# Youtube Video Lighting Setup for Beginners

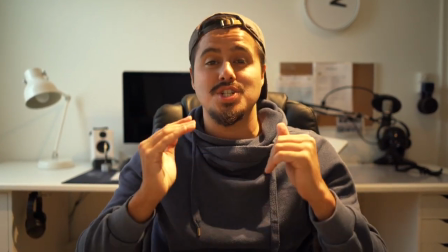What's going on my fellow friends? In today's video I'm going to show you how to turn a terrible lighting setup like this
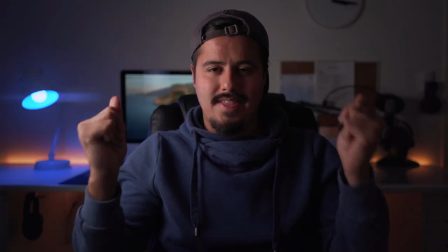into this or this making it look more professional. What's happening? Where did the lights go?
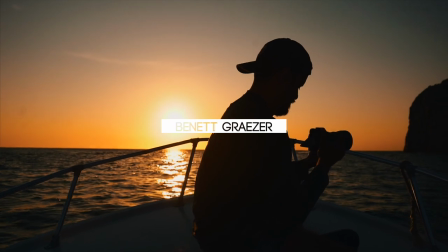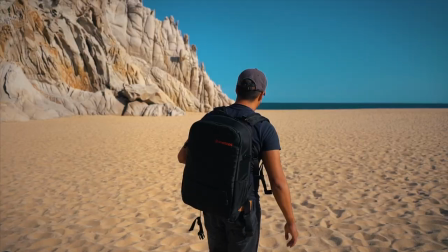For those that are new to my channel my name is Bennett and I live in Switzerland and doing my thing. If you're interested in making good video, well, this is the right place to be. Lighting is one of the most important skill to learn if you want to take your video quality to the next level.
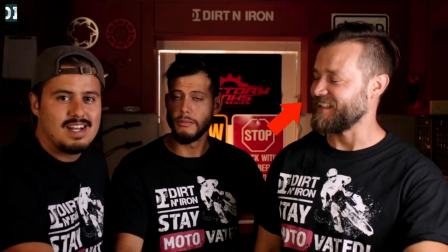Back in California, I met this super cool guy named Rado that also has a YouTube channel called Dirt and Iron, talking all about dirt bikes. Now, he asked me if I could help out with his YouTube studio setup. Well, I said yes, and we went over to his garage to create this new lighting setup. This is how it looked before and after. Big difference, right? Now, it wasn't actually that hard to create that look or that setup. He didn't use expensive light to get that look. It was a simple softbox he used. As for the camera, he uses a Canon 80D with a zoom kit lens. Anyway, it's all about how you light your environment correctly. using the different techniques that I will show you in this video. By the way, I will leave a low-budget camera recommendation for beginner filmmakers, including lights, in the video description below that will give you a good start if you plan on creating videos. Now, I personally like to work with natural sunlight, especially coming through the window. But on some occasions, it can be a pain in the ass. Like on cloudy days when the light constantly changes or it's dark outside, I prefer to use studio lights because I have more control over the environment and can get the look I want. Now let me first show you how I would light myself using natural light.
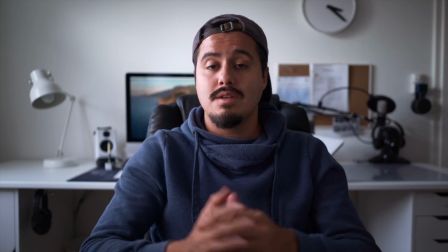Now when shooting during daytime, I use the window as my key light.
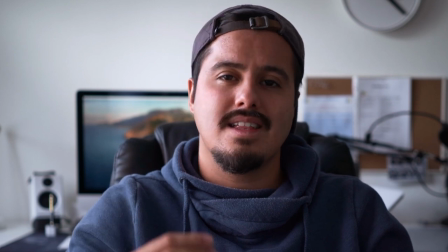Because of the light coming through the window it diffuses the light a little bit making it softer.
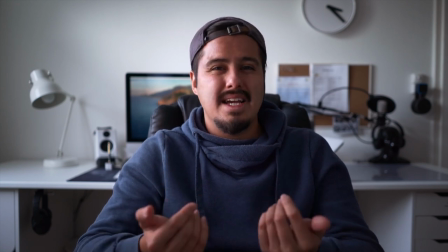Depending on the time of day the light might be too harsh coming through the window
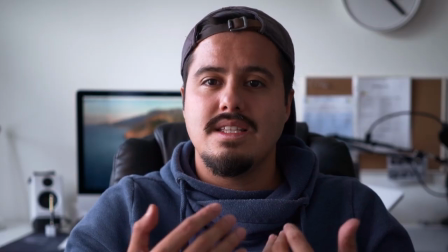so you want to make sure to use a diffuser that softens the light.
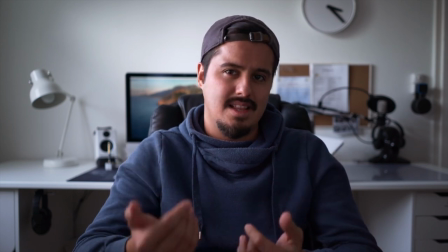Now it could also be that the intensity of the light is too low so what I would
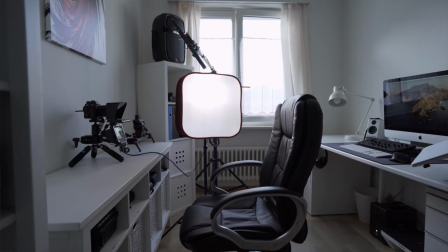do is use an artificial daylight source to increase the intensity.
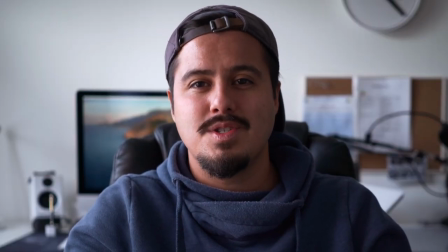I like having contrast to give more shape and depth to my face so what I do is I use a negative
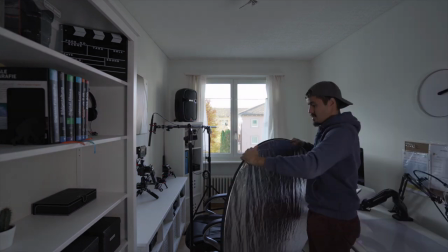fill which is the black structure you see taking away the light increasing the shadows. Now that is a five-in-one reflector by Neewer and there are a lot of ways to use this to control the light.
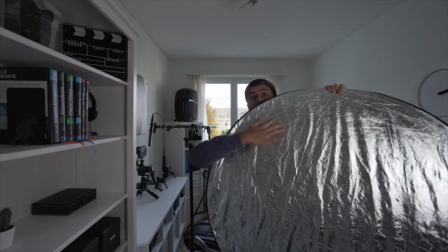If I wanted to I could also fill in the light on the shadow side by bouncing the light back reducing the shadows.
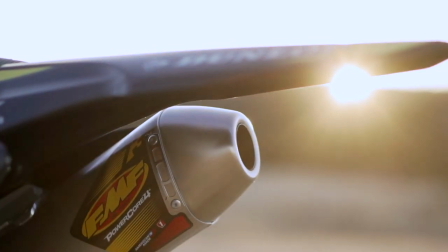Natural light looks just really nice and it's free to use. So look around in your apartment and find a light source you can work with.
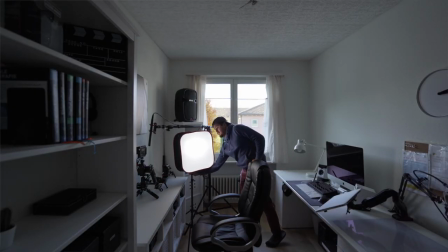Now if you don't have the option to light your studio base with natural light that is fine.
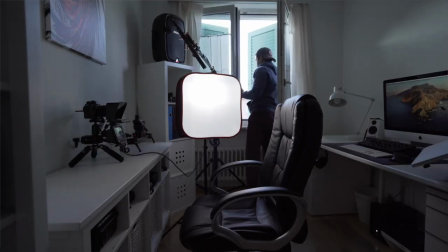You can definitely use studio lights but whenever I can I try to use natural light because it looks beautiful. Now if you can afford artificial light then I highly recommend and you get some.
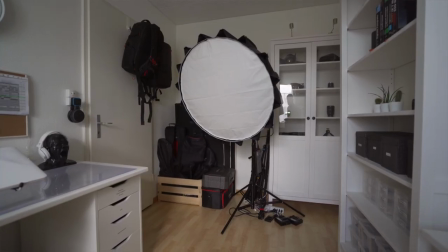I normally use the Aputure 120D with the light dome.
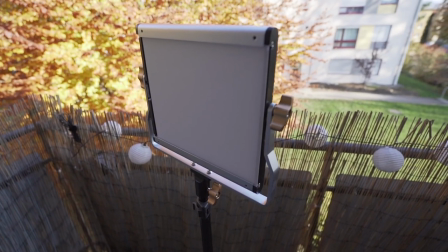A cheaper option would be the newer LED 480 bi-color light that I would recommend that runs on cable,
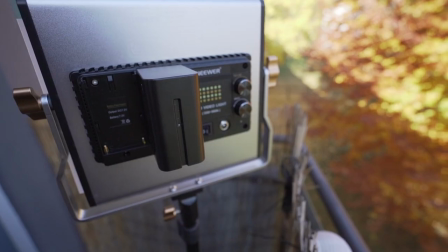but can also be powered by Sony NP batteries.
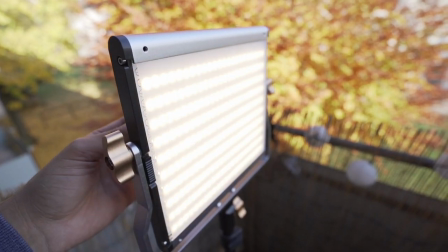Bi-color light means that you can set the temperature of the light either day or tungsten light. Now, the good thing about this LED light is that it won't get hot and you can control the intensity of the light. Now, what's not so good about it is the output level since it's bi-color and uses half of the light bulbs.
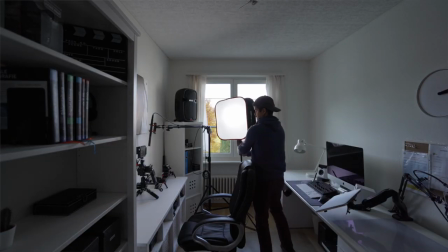Now, for controlled setups or studio setups, that would just work fine.
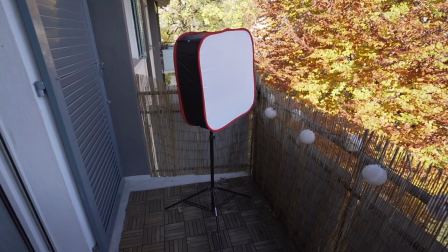I also bought a diffuser for it to additionally soften the light. Now, let me show you my setup using studio lights instead of natural lights.
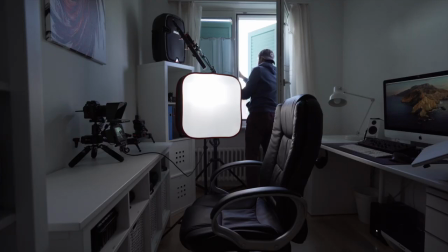Now when I don't want to use the natural light, I make sure to close the window blind so that it is pitch black inside.
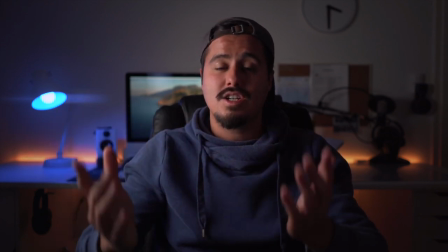I then turn on my key light, making sure to set it to daylight temperature,
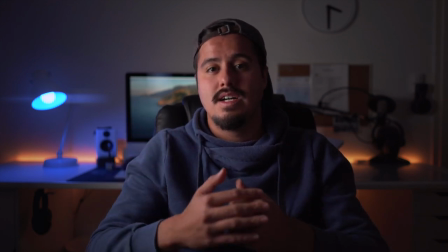which is 5500 Kelvin, because my camera's white balance is manually set that way.
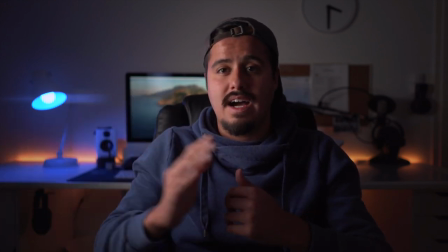And I place it around a 45 degree angle towards my face.
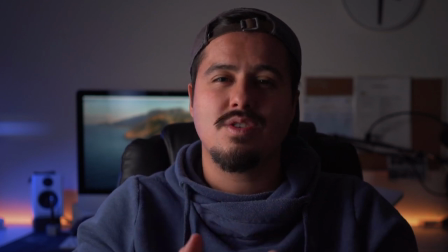I keep the light close to my face to get a softer lighting.
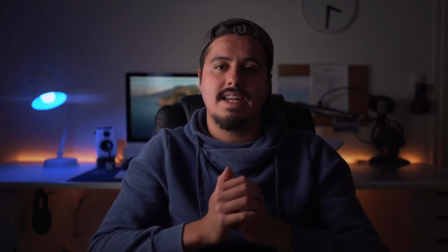Remember that the bigger the source of light is, the softer light gets. The softbox helps the light spreading it all over the surface and if you put it even closer to your face,
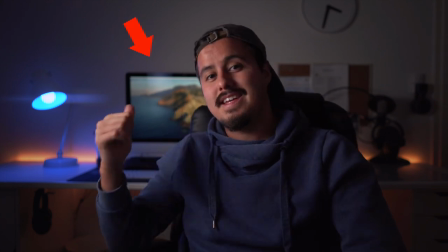it will get even softer. Now I use the monitor in the background that acts a little bit as a backlight but also
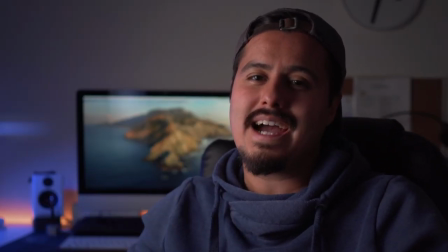function as a practical light making the background look more interesting and giving it depth.
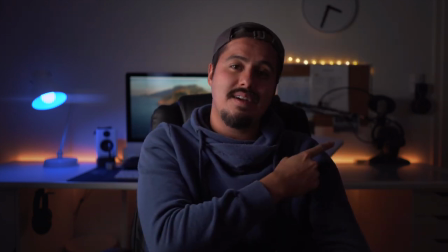For practical lights, I also use these fairy lights over there. I actually forgot to turn them on.
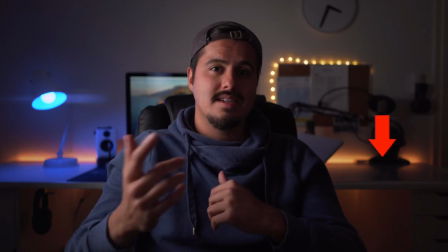And of course, also these LED stripes with the smart bulb that is connected to Alexa.
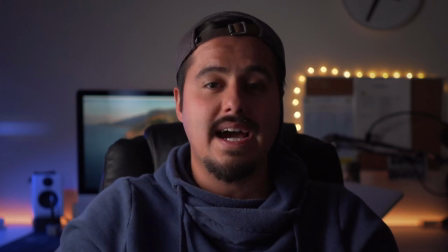Now, I can change the desired color and always have a different background if I wanted to, but I usually leave it that way.
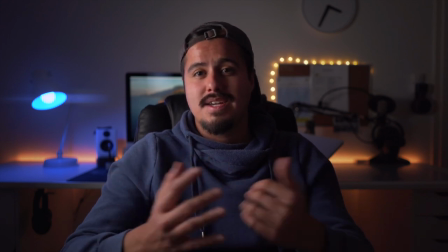It creates a nice ambient to my video. And this is my usual setup, a key light and practical lights in the background. Now you can also use a basic three-point lighting setup where besides having a key light, you would additionally include a fill light and a backlight making yourself stand out more. Let me show you how it would look like.
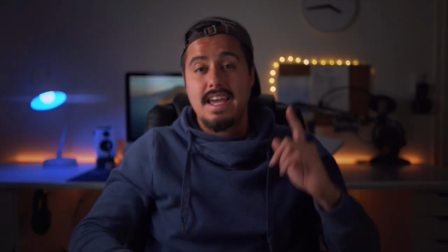So there is a backlight up here and a fill light to this side and helps fill the shadows,
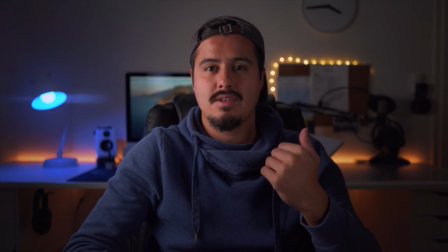giving my face less contrast and making it look less moody as well. now the backlight up here
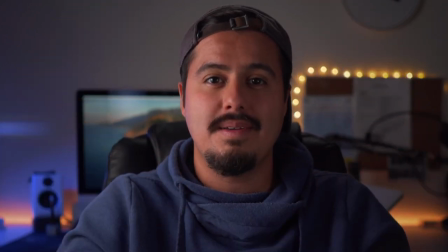creates a rim around me which helps separate me from the background now let me show you how
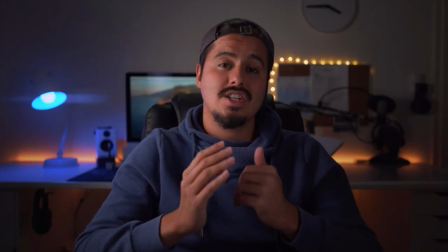it would look when I turn each light on separately so
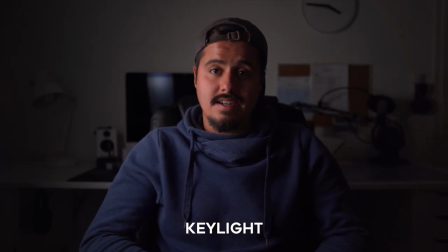this is just with the key light on this with the fill light
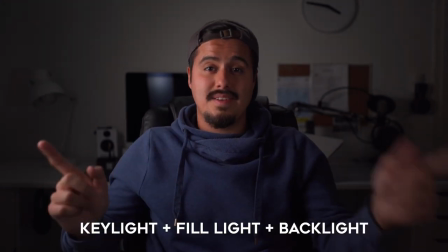now this with the key light fill light and backlight Alexa
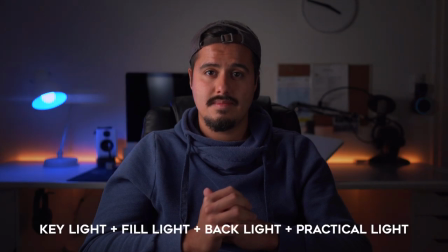turn on studio with the practical lights in the back. It's important to know that you don't have to use the three-point lighting techniques. It's up to you to use the light in creative ways. It's good to start with one light and work your way from there. I would highly recommend focusing on one light and investing in a good one. You don't want to use cheap lights because they usually don't output accurate colors so that is it guys hope you got something out of this and if you did please leave a like and let me know in the comment section below what you think of this video if you want to support this channel please do so by subscribing to it so that i can create more useful and informative content for you guys take care and see you in the next video